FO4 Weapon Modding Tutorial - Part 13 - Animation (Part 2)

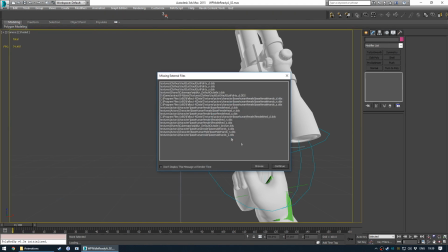1502s
So weapon idle ready A through D. These are the sort of fidgets that we talked about before.
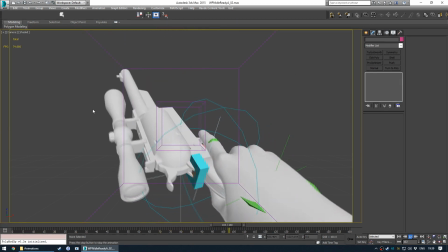1507s
So this is sort of an inspect animation that I did really fast and rough to see if it worked well in game.
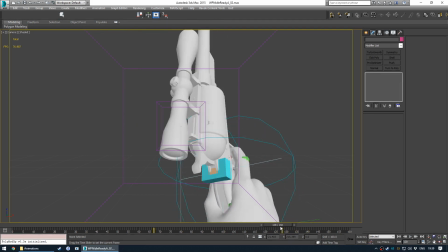1513s
It kind of does. I don't like the rotation at the end here, where the nose of the gun sort of arcs around weirdly.
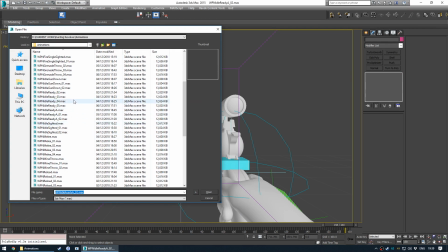1520s
I'll try and fix that. I'll come back to that. But yeah, you want to sort of have quite simple animations, otherwise, yeah. I made this animation idle ready B, C and D as well,
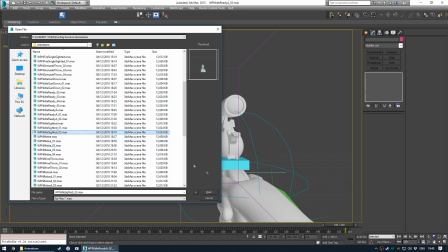1534s
so it triggers quite often and it is quite obnoxious, but it'll be fine once it's just one of the many.
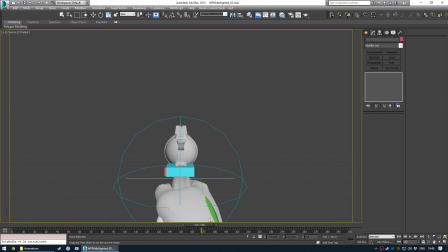1543s
Okay, weapon idle sighted. So yeah, again, I had the idle ready and all I did was I moved the gun
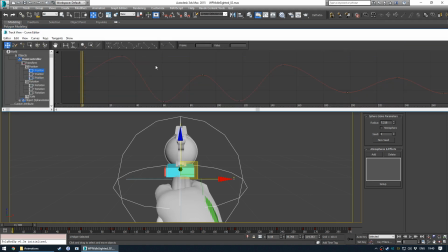1552s
into the center and then I really reduced the curves. So I really sort of dragged them down from where they used to be, because the point of the sighted idles is that they have to be really subtle.
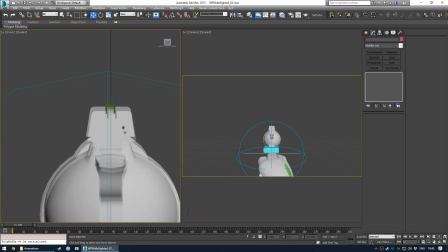1568s
So I go into front view and play the animation.
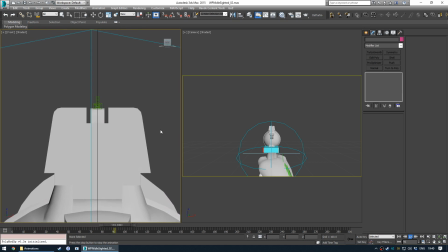1573s
You can see there's very little movement because, yeah, basically you need to be able to aim with it. So you don't want the sights to go too sort of off zero, get too out of alignment, because then you can't aim reliably with them.
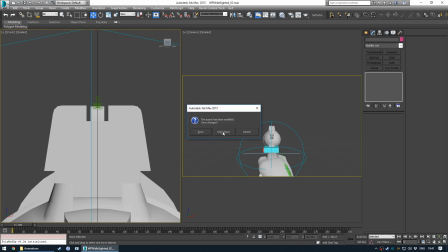1593s
Okay.
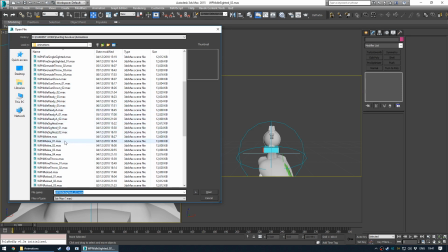1596s
Idle sighted. Okay, melee.
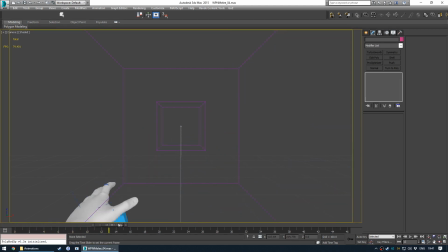1601s
So with this one, I pull the right gun back, extend out the left arm, and then thrust the right gun forwards and back to rest.
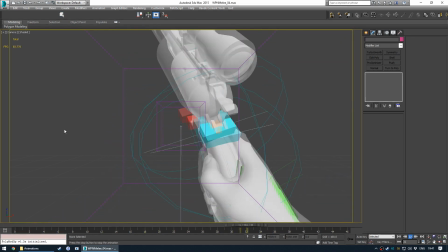1609s
So yeah, like that.
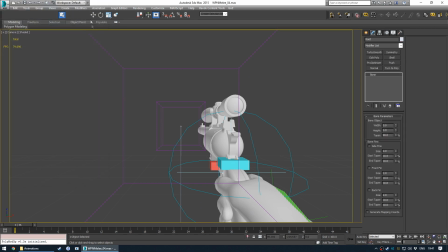1615s
If we take a look at the root annotations,
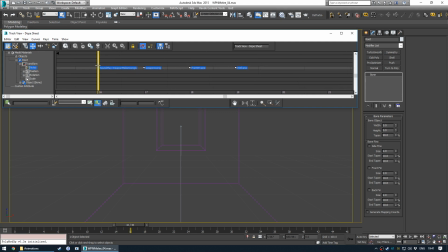1624s
we have the sound play of the sound play weapon melee swing A. This actually happens. These 4 frames are directly next to each other, so this is 4 consecutive frames of annotations.
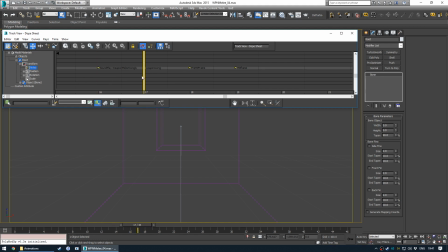1640s
So the sound play, the weapon swing, I'm not entirely sure what the purpose of this annotation is.
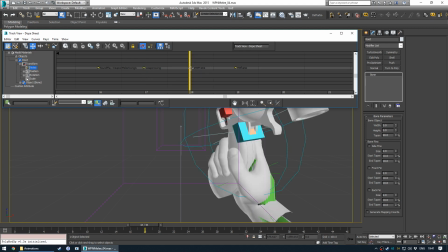1645s
The pre-hit frame, obviously 1 frame before the actual hit frame, and then the hit frame.
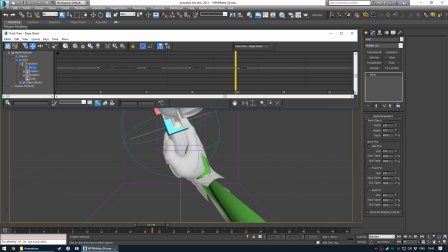1651s
This is probably what triggers the hit detection in the game. So as soon as this annotation fires, you get the damage, the hit on the enemy, and they react. But yeah, for most melee type animations, you get these 4 annotations just directly one after the other.
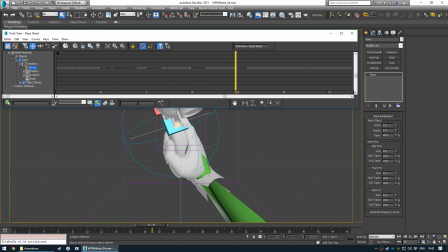1670s
So it's quite easy to place. Just find the frame that you think is the one that actually hits the enemy, and then line these up.
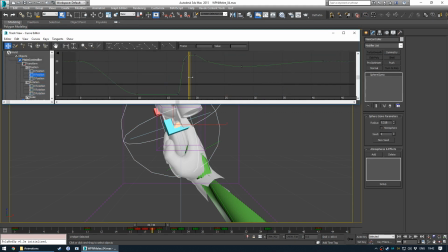1677s
So the actual movement of the weapon is extremely fast. Yeah, I think 1 frame it's off screen, then the next frame it's on screen, and then the next frame after that it's actually impacting the enemy, then staying there for a bit, and then sort of coming back
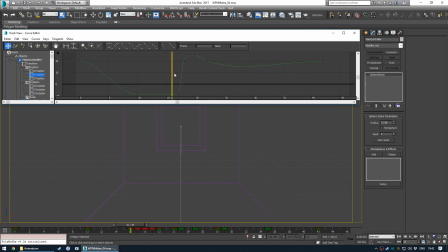1693s
and returning to position. So yeah, with the grenade throw, the melee, all these really fast moving movements,
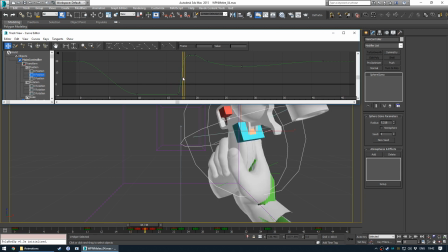1701s
you want to make them really fast, because in-game the frame rate does affect the speed of animations.
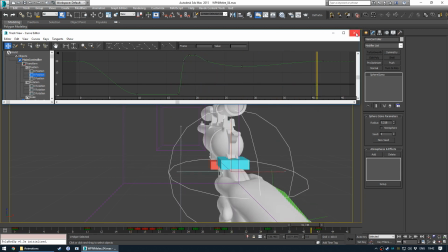1706s
I think I'll show that later.
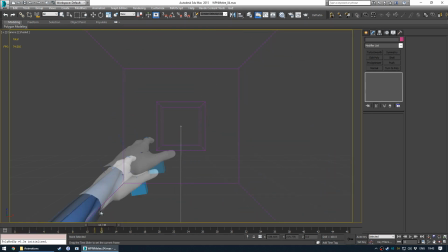1709s
I've just realised I've not added much camera movement, or not added any camera movement at all, so I'll just really quickly do that.
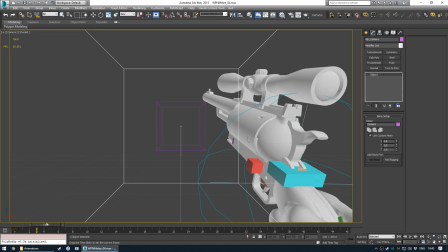1718s
So
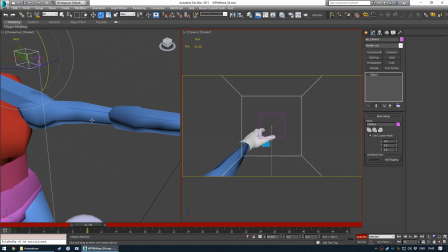1721s
you'd sort of rear back, so let's take the camera and really slightly
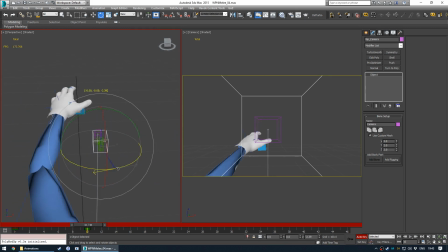1731s
ease it back and rotate it to the right. So you go from centered sort of to up and right, and then smack it in.
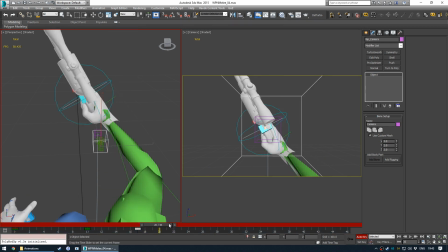1740s
So we're going to copy the frame to keep the camera there, and then move the camera into the sort of bash position,